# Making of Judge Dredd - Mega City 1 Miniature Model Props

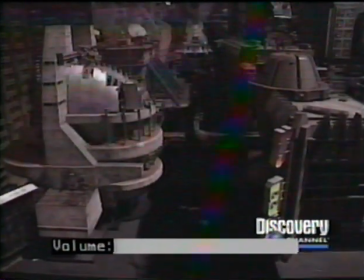(0:00)
environment. The environment these flying motorcycles patrol is Mega City 1,
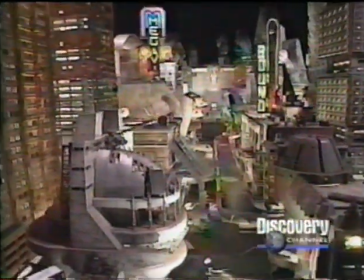(0:05)
a gigantic future city where buildings rise to heights of 2,000 feet.
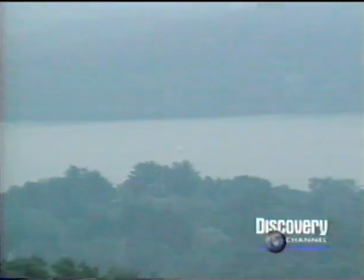(0:11)
Creation of this megalopolis takes place here in the Berkshire Mountains of western Massachusetts at a visual effects house called Mass Illusion.
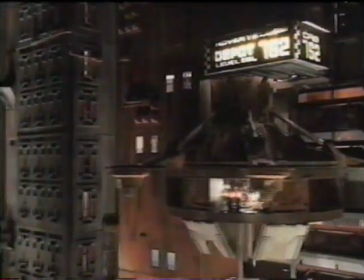(0:20)
Elaborate miniatures ranging in size from 1/32nd to
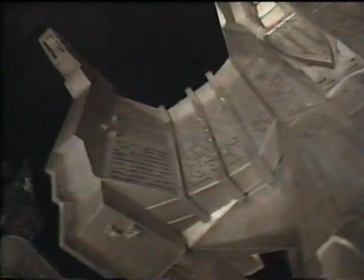(0:24)
1/96th scale will provide the backgrounds to be composited with green screen photography.
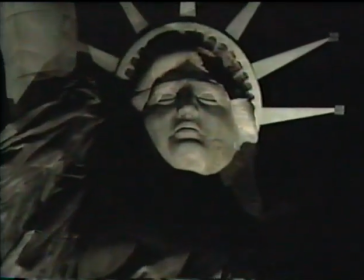(0:30)
The models and miniatures and the size that they ended up being was what was the scale that we could make them at, that we could put the most detail on and still fit on the stage.
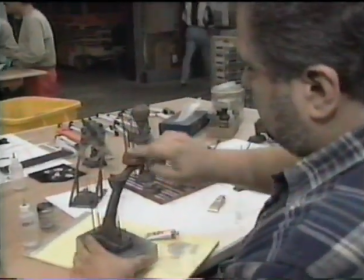(0:41)
A crew of 40 model makers has spent 6 months constructing the miniatures from wood, plastic, and plexiglass.
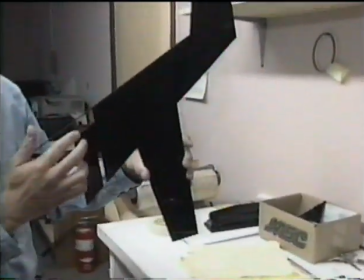(0:48)
Very finely precise. To create the interiors of the buildings,
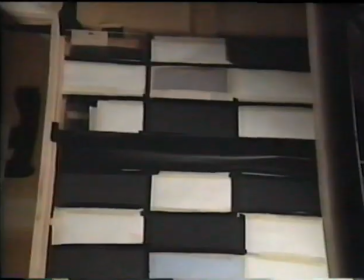(0:52)
high-resolution color copy photographs are placed inside many of the city's more than 160,000 windows.
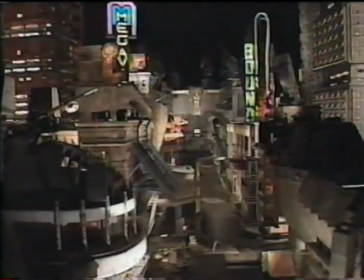(1:00)
I think the goal was to make Mega City real,
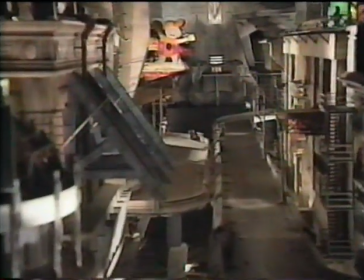(1:03)
and so part of the reason for the great detail on the models was so the audience could actually travel through the models, that you didn't feel like you were watching it,
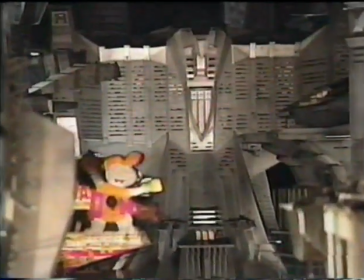(1:12)
but you could actually go through it. And so the attention to detail, which included the imagery being placed behind the windows, just brought the buildings to life.
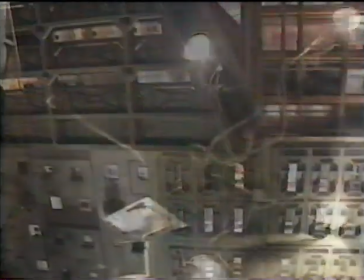(1:23)
The crew even designed and manufactured miniature stage lights to realistically illuminate the city. We used miniature lights on this show because, like everything else, we wanted to miniaturize the light, the character of the light, and we wanted to miniaturize as well as the models.
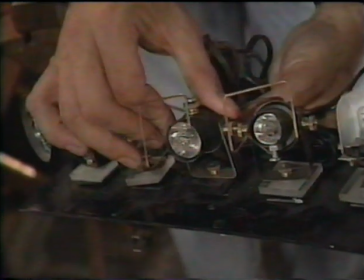(1:41)
So our lighting fellow, Denny McHugh,
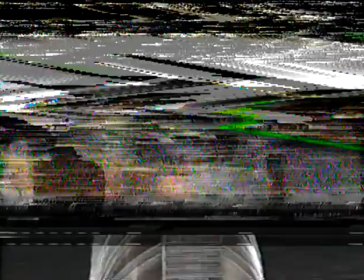(1:44)
designed a whole package of miniature lights that can be focused and positioned and with filter frames,
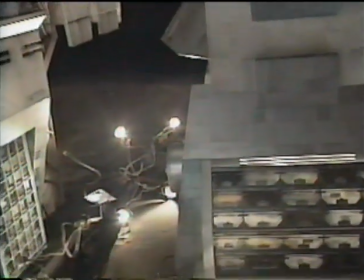(1:51)
just like you would have in a real studio, but very, very small.
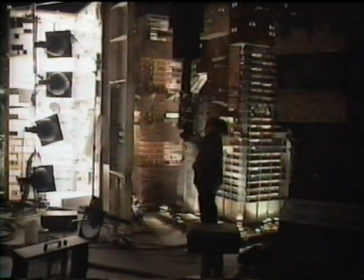(1:55)
Once assembled, the miniature city stands 11 feet tall and 20 feet wide.
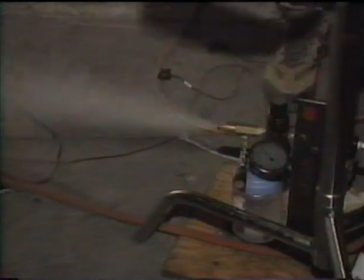(2:01)
Before filming, the crew smokes the set with a fogger.
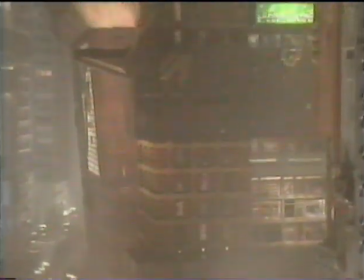(2:04)
This non-toxic oil-based smoke helps to simulate a realistic urban haze.
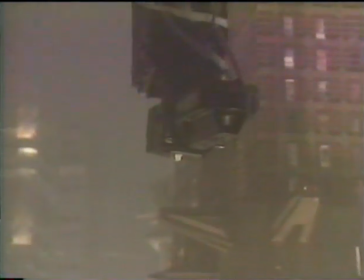(2:11)
The miniatures are then filmed with a computerized motion control camera, capable of performing and precisely repeating a programmed camera move.
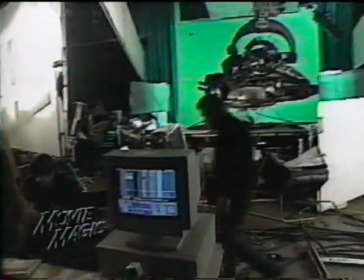(2:21)
After 6 months of photographing miniatures, Hynek goes to Shepperton Studios outside London,
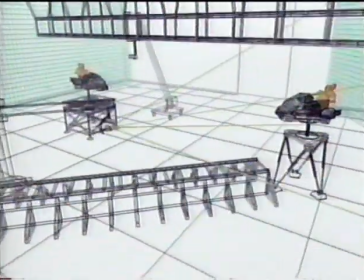(2:26)
England, to film the green screen Lawmaster shots. Making it fly will require some carefully choreographed photography.
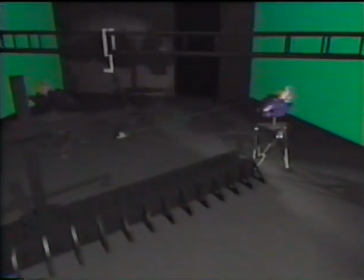(2:34)
For this, Hynek has enlisted the help of his pre-visualization department,
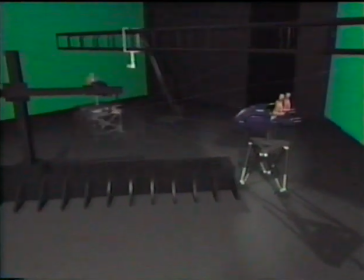(2:39)
which uses computer renderings to aid in the design of the green screen shots.
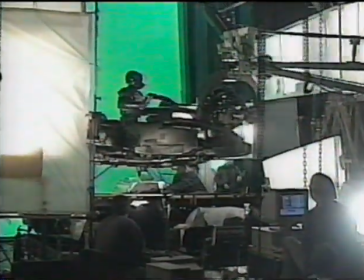(2:44)
The Lawmaster is set up on a 6-axis motion control rig normally used in flight simulators to give it smooth in-flight movement.
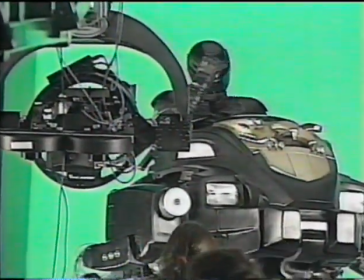(2:52)
The camera is also motion controlled and repeats the same moves used to shoot the miniatures.
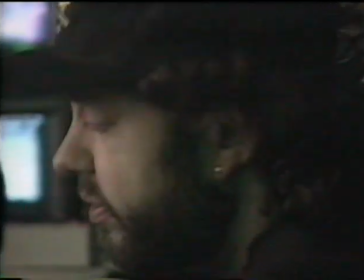(2:58)
This way, the two elements will match up when composited. To provide interactive lighting on the Lawmaster as it flies through the city,
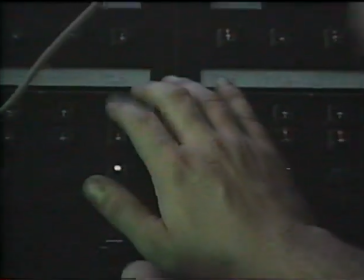(3:06)
lighting technician Dennis Gardner operates a lighting board generally used for stadium events.
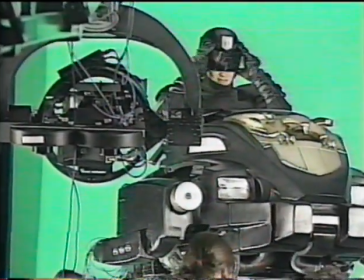(3:13)
Today, one of Judge Dredd's characters, known as a judge hunter, is suiting up to take to the skies.
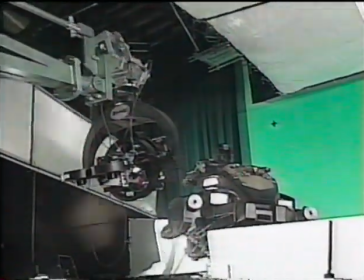(3:20)
Hynek sets things in motion.
2, 1, 0, 1, 2, 3.
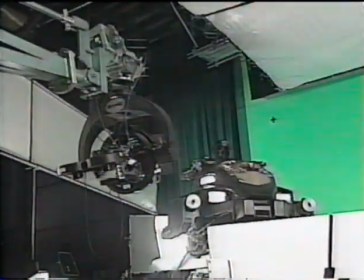(3:28)
During filming, Hynek uses a countdown to keep the crew and actor in sync.
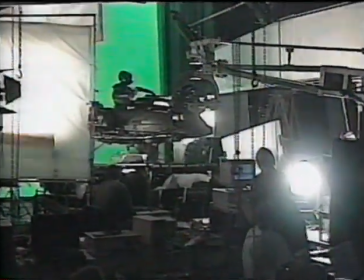(3:32)
We use the countdown to cue everything, whether it be which direction Sly, should look during a shot, or the interactive lighting.
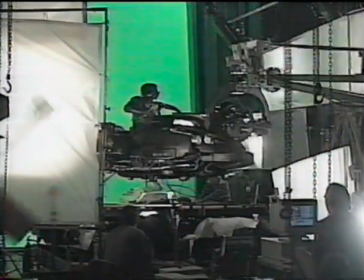(3:41) 2, 3, 4, 5, 6, cut.
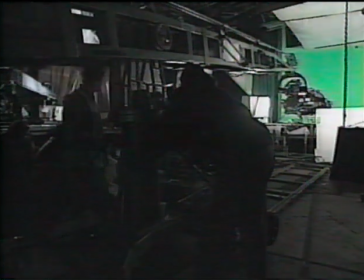(3:47)
After 12 days on the Shepperton Green stage, Hynek and team return to Mass Illusion,
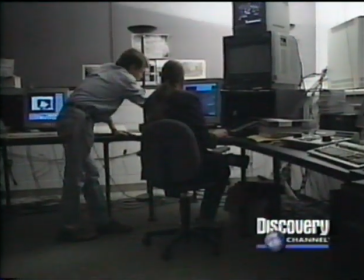(3:53)
where the green screen and miniature elements will be composited.
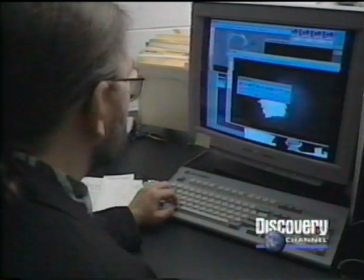(3:57)
Digital effects supervisor Serge Straczynski is charged with the task of compositing the different elements.